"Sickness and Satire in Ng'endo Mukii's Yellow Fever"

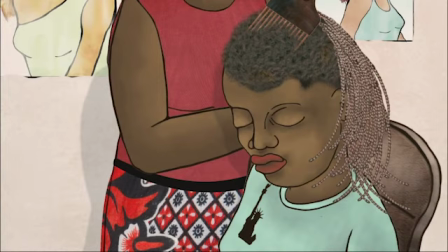Moreover, in the opening hair salon scene, Luque's sister wears a green T-shirt with the New York Statue of Liberty in the center.
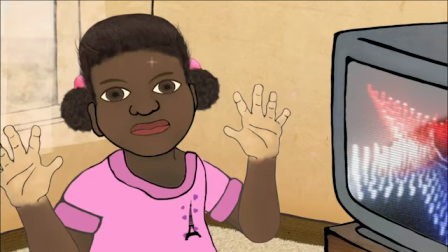Luque's niece, on the other hand, wears a bright pink top with the Eiffel Tower in the center. In her inclusion of the signifiers of America and European cities, Luque acknowledges the influence of Western media on contemporary Kenyan culture.
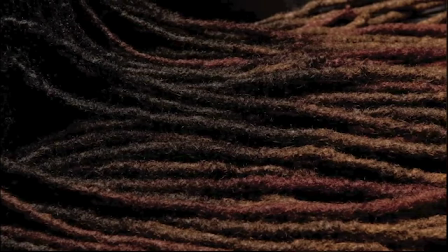Mukai ties together the live action and animated scenes when she captures close-ups of dreadlocks and braided hair while she discusses the coarse weave of her mother's carpet at home. In this way, Mukai introduces tactile imagery into the following animated scene, providing an immediacy which allows the viewer to imagine themselves on that same carpet.
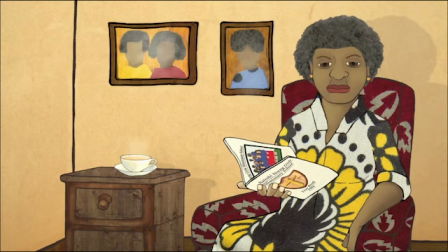Mukai's animated scenes offer a levity and familiarity to the film, with bright colors and intricate patterns complementing the childlike exuberance of her young niece as she proclaims her desire to become white.
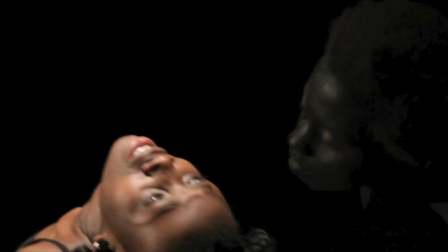In contrast, Mouquet's live-action dance scenes appear stark and severe as the models don hues of brown, gray, and black while engulfed by a pervasive darkness.
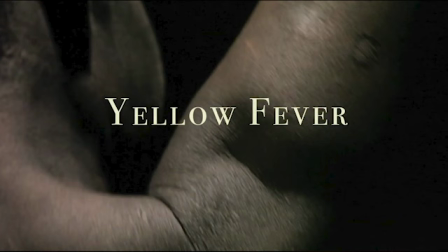While the animated scenes embody a comfortable domesticity, the live-action dance scenes evoke a confined isolation. and using the bodies of her models as screens upon which she projects ethnographic images bouquet reflects the images back to the viewer she
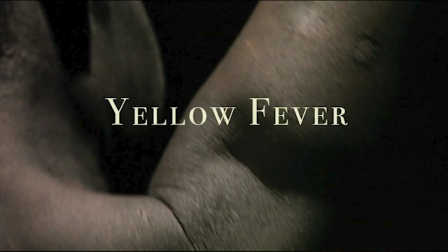draws upon the legacy of these portrayals using them to visualize a reclamation of kenyan women's bodies kenyan land and kenyan popular media